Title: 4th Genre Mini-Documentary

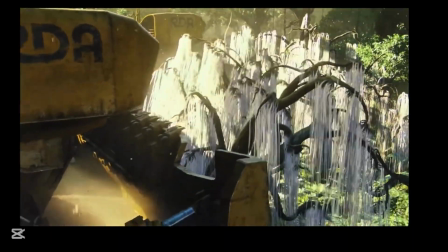During the attack, the cinematography shifts to visceral destruction.
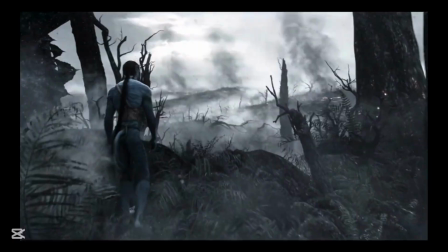James Cameron uses the stereoscopic depth to make the violation of the ecosystem physically uncomfortable for the viewer.
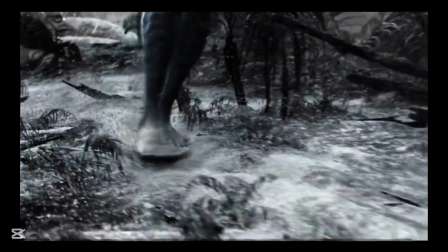This once living world is framed like a corpse, a visual execution of the extractive narrative.
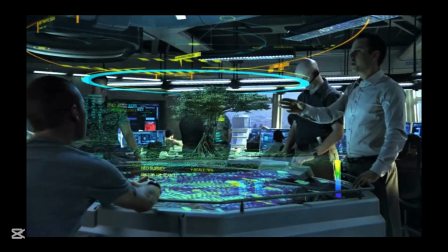The quest for unobtainium is a direct allegory for settler colonial extraction.
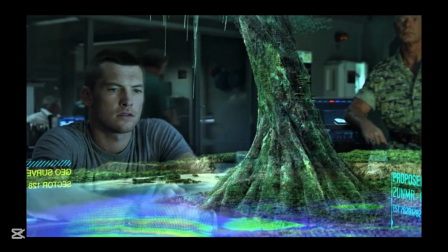The visual tension between industrial grayness and ecological color effects
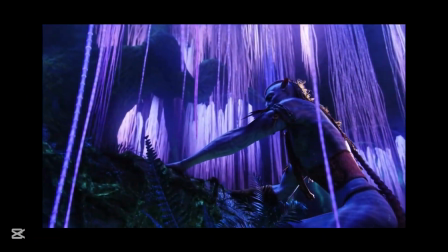reflects global conflicts like the Amazon and South Africa's own history of mining, capitalism, and environmental degradation.
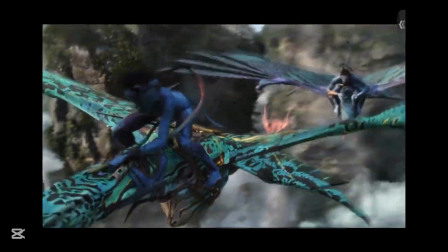Avatar demands empathy by making the land beautiful. The destruction is, therefore, a cinematic violation where we feel it firsthand. Now Neil Blomkamp creates an aesthetic distance but eventually destroys it. This makes District 9 gritty and realistic.
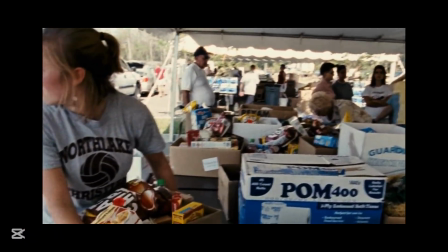The mockumentary style uses handheld jitter and high contrast desaturated footage to simulate real-time news coverage.
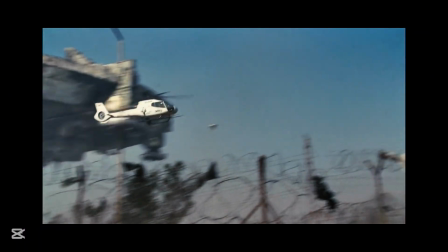The camera constantly zooms and pans, reflecting a journalistic gaze that is ironically already complicit in the systemic dehumanization.
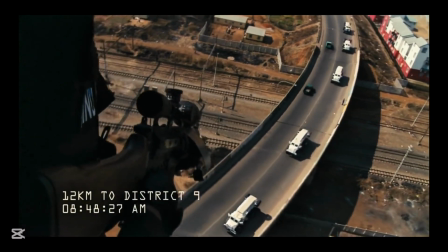The spatial composition is a direct map of apartheid architecture.
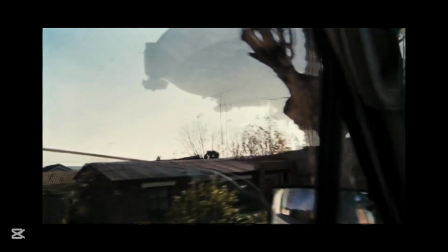The camera descends from the stable symmetry of the polished city to the chaotic, trash-filled slum.
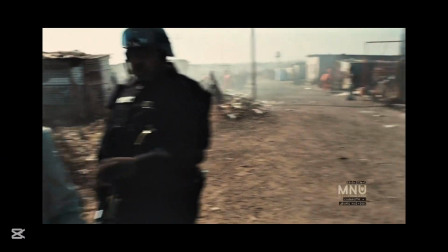The camera stability becomes a class marker.
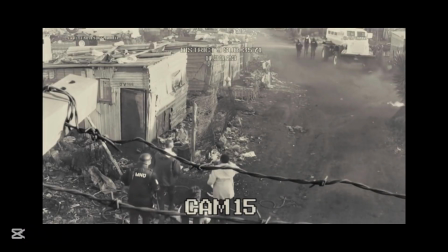The alien camp is defined by fences and checkpoints, visualizing a system of controlled visibility,
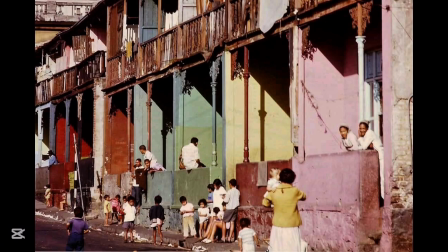a direct analog to the historical District 6 removals.
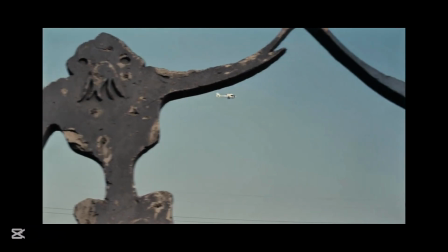The aliens are the allegorical others, mirroring a plight of migrants and informal traders in contemporary Johannesburg.
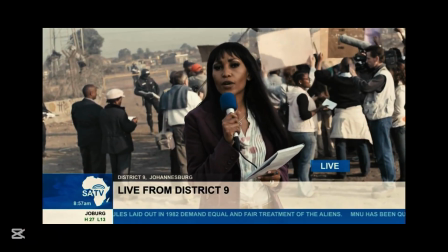The cinematography uses low exposure and practical lighting to expose economic neglect.
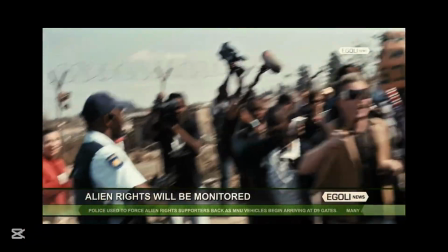The visual grime is an aesthetic truth that grounds the fiction in the painful reality of xenophobia and state indifference.
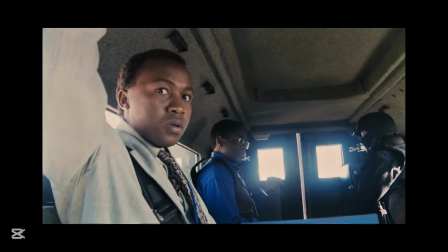The film achieves its ethical core when the camera abandons its objective distance.
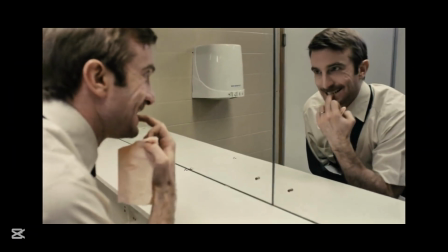When Vickers begins his metamorphosis, the cinematography switches from a documentary,
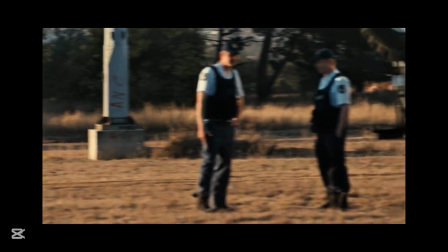observational mode to a subjective, panicked body horror.
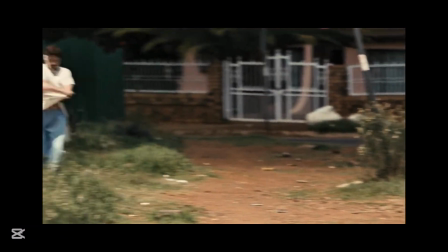The extreme close-ups signal the loss of white privilege,
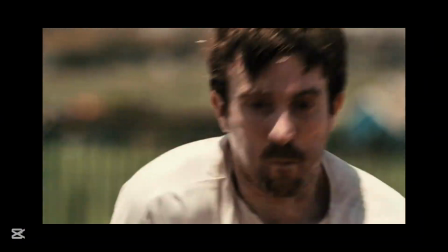forcing a viewer into haptic empathy, a feeling of shared bodily discomfort. To fuse these critiques, let's just turn to a real-world scenario that happened in South Africa. Project Coast, a covert apartheid-developed program that developed chemical and biological weapons for political ends, illustrating the state's ultimate willingness to weaponize even the bare environment against the oppressed. This context is elevated in both films. District 9's MNU lab scenes directly mirror Project Coast's sinister manipulation of biology and knowledge for political dominance. And while Avatar's critique centers on extractive capitalism, the RDA's goal is practically identical: total domination over the oppressed. Both narratives prove that when the state or the corporation views life, be it prawn biology or Pandora's ecosystem, as a mere resource of war and political leverage, the aesthetic choices reveal an ethical horror. This case study of Project Coast confirms the thematic exploration that humanity's lust for power overrides its morality every single time. The shared lesson is that the camera is an ideological instrument.
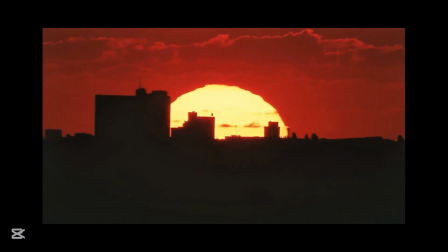Its angles, movement, and fidelity determine whose reality is validated and whose is not.